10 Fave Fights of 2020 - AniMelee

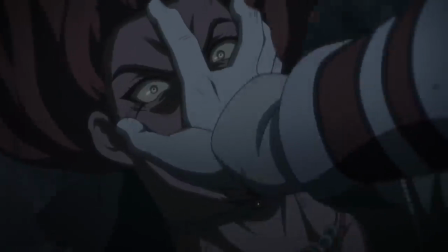248s
Neither of them is coming out of this alive, they both know it and they're both going down swinging.
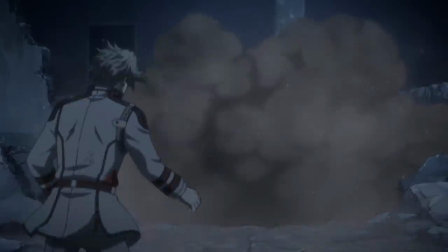253s
The goddamn universe knows it too, setting a gloriously gaudy stage and ringing the bell for their last round,
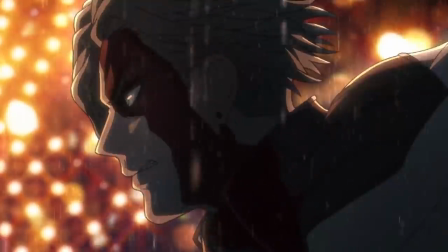260s
with a bolt of lightning happening to a somehow still functioning abandoned ferris wheel, which, combined with the countless raindrops scattering all around them,
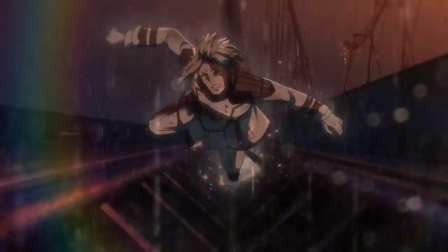268s
creates some of the most breathtakingly beautiful shots I've ever seen in anime.
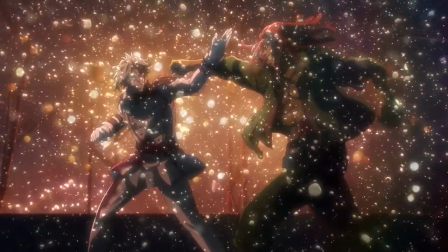274s
Sadly, there's not a whole lot of these shots to go around.
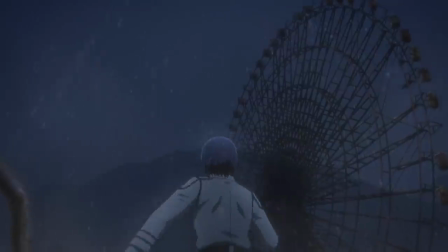277s
This fight is short and sweet and simpler in terms of choreography than some of the show's other battles – which it has to be,
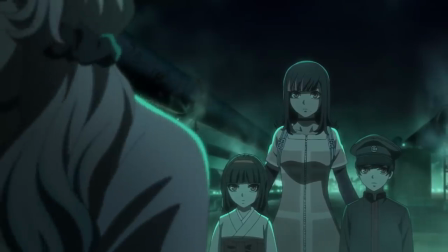284s
since it happens concurrently with the other characters doing other stuff – but like both men involved,
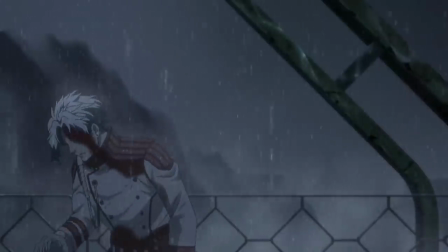289s
it says what it needs to say as quickly, loudly, and awesomely as it can,
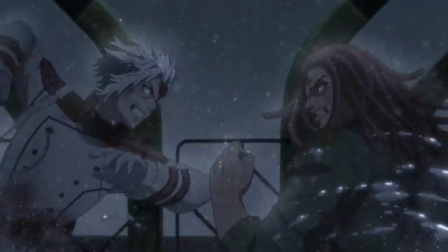293s
leaving a hell of an impact on the rest of the series' plot and characters, not to mention any of us nerds who happen to be watching.
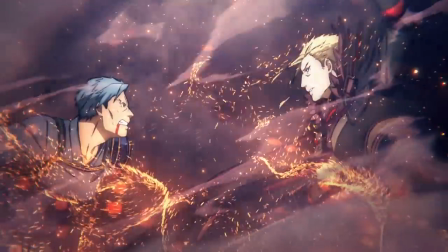301s
Speaking of impacts, Bercouli's fight with Emperor Vecta from Sword Art Online Alicization
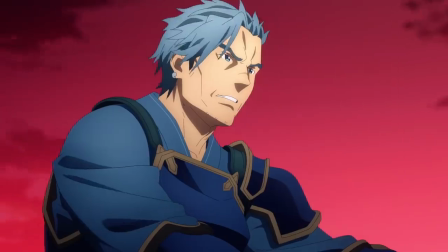307s
War of Underworld left enough of one on me to earn 8th place on this list.
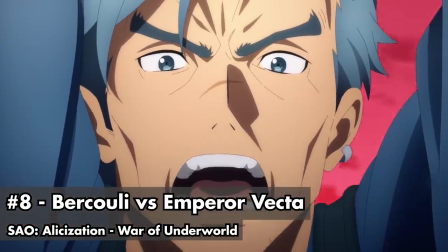312s
Yes, really. You're not losing your mind, and neither am I. I hope.
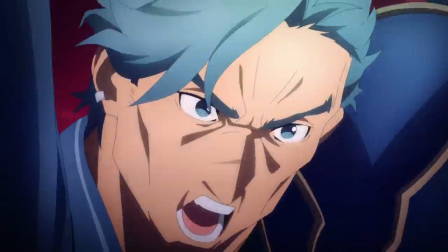317s
I watched the final season last last month in preparation for a full review in the near future, and I just have to give credit where it's due.
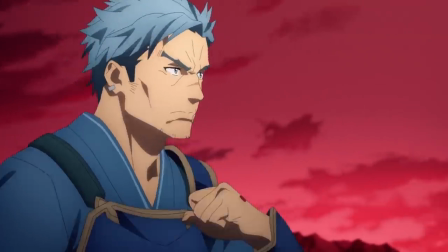324s
Though in my notes I did call this fight cool old dude vs sex creep Sauron, so you know, not that much credit.
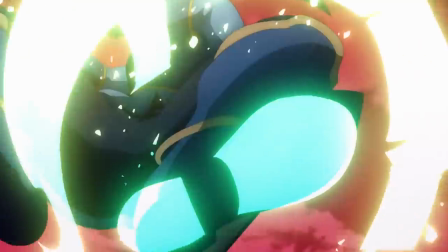331s
SAO has some absolutely stunning animation and sound design,
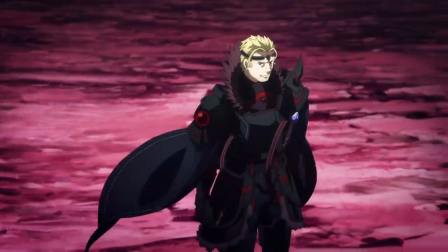335s
but most of its fights are held back by something or other in their story and execution.
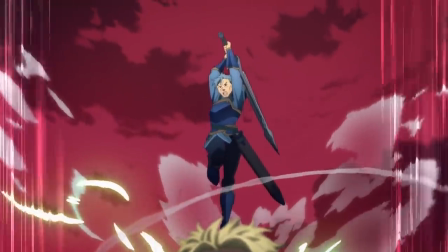341s
This is the rare one that gets basically everything right, though. For starters, characters, the characters have personal, emotional stakes in it.
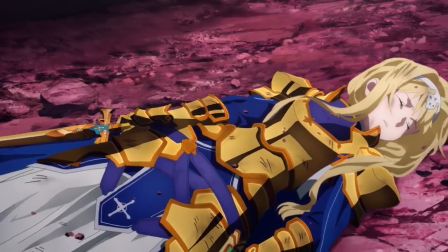349s
Bercouli is battling to save Alice – the closest thing he has to a daughter – from a soul-devouring monster.
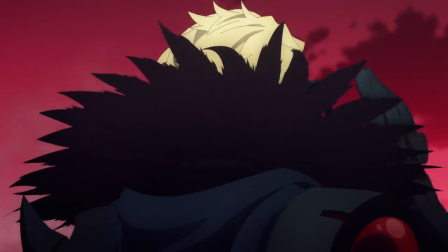356s
And that monster, Subtilizer, in his Emperor Vecta avatar… well, he thinks her soul looks mighty tasty.
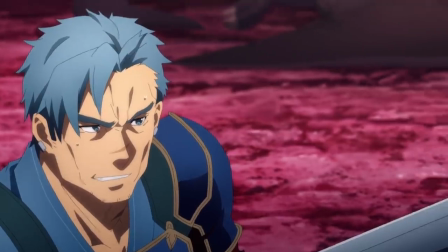362s
With the Pontifex dead, Alice is the old man's last real reason for living, and his pride as a hero and her mentor is on the line here.
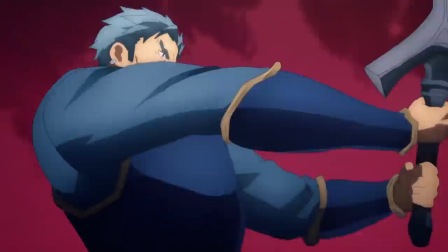371s
As is his life. With its world full of fragile, sentient AI,
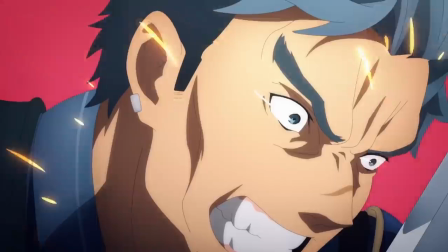375s
War of Underworld brought back the anyone can die dynamic that's been missing from the series since Yui showed up,
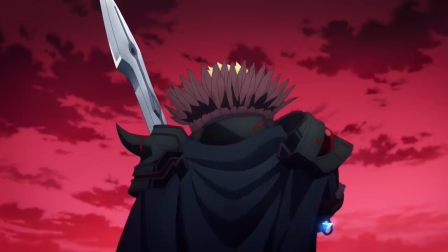382s
and as one of those AI, Bercouli qualifies as anyone.
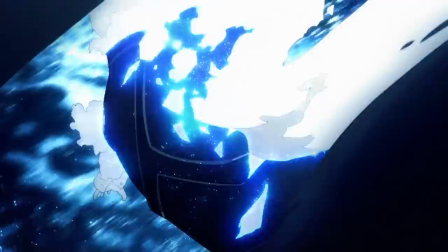386s
He is incredibly badass, but at this point we're still waiting on Kirito to be resurrected and fix everything,
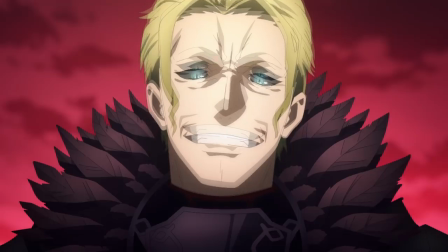393s
so he could very plausibly fail completely here without driving the plot into a dead end.
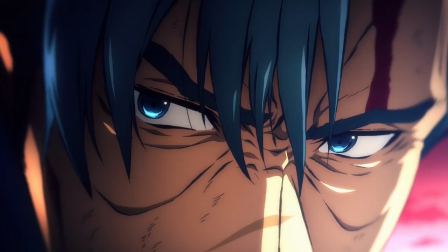398s
Which gives the fight some real tension. And he very nearly does. Vecta beats him to within an inch of his virtual life using evil,
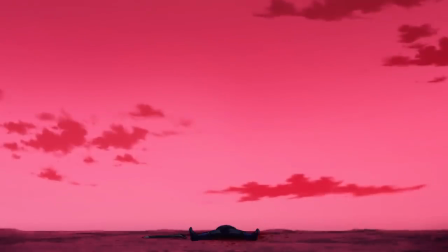407s
soul-sucking magic to negate his time-cutting sword's will-powered, uh, powers.
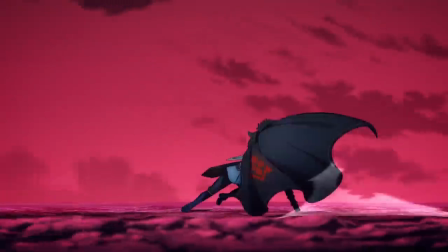412s
And Bercouli gets some good licks in even without them – there's great swordplay from both sides – but he's clearly at a huge disadvantage,
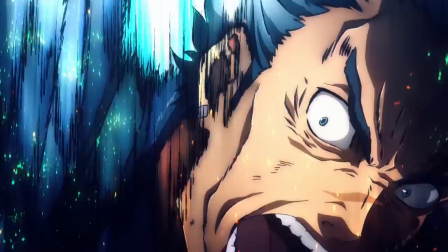420s
and it genuinely feels like he might lose it all.
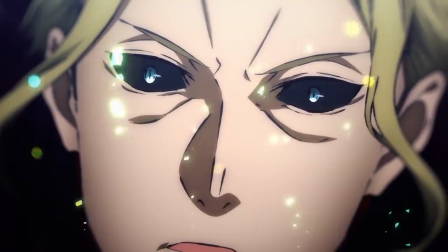424s
Right up to the big reversal, in which he strategically strategically sacrifices himself to defeat the evil emperor by cutting his past in half.
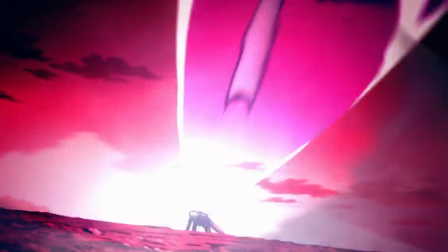432s
Which is kinda stupid, but also… so fucking anime cool. He can only cut back a set number of seconds, and he's gotta wait for just the right moment,
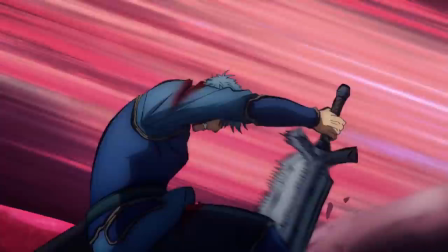441s
so the whole end of the fight's on a timer, and he ALMOST doesn't make it.
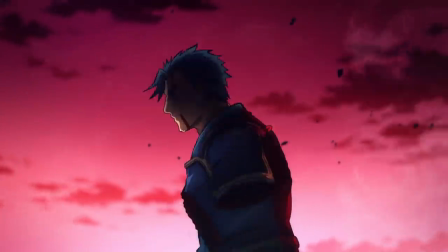446s
It was almost worth watching the rest of the season just for that one edge of my seat moment.
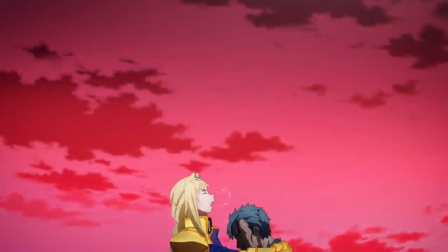451s
Also, the aftermath of the fight with Alice mourning Bercouli as he smiles down on her from the digital afterlife is sincerely touching,
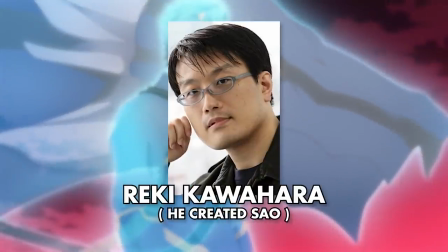459s
at least by SAO standards. So good job, Reki Kawahara! God, this game sucks so much ass.
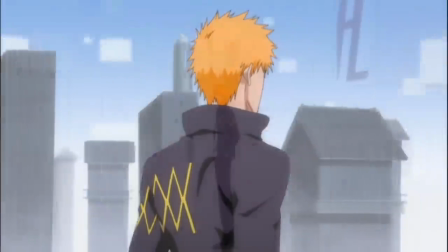468s
Might as well log out and go back to- Speaking of things I didn't expect to say this year,
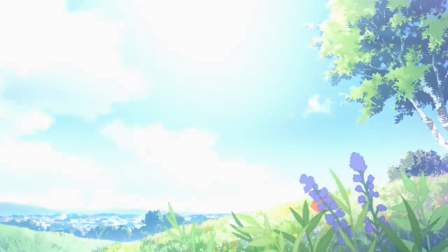473s
Bleach is back, and better than ever, baby, in the form of a stealth sequel called Burn the Witch.
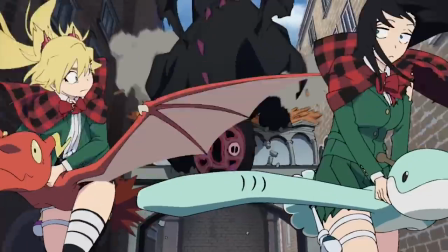479s
The beautifully produced anime and the manga it's based on are both on the short end.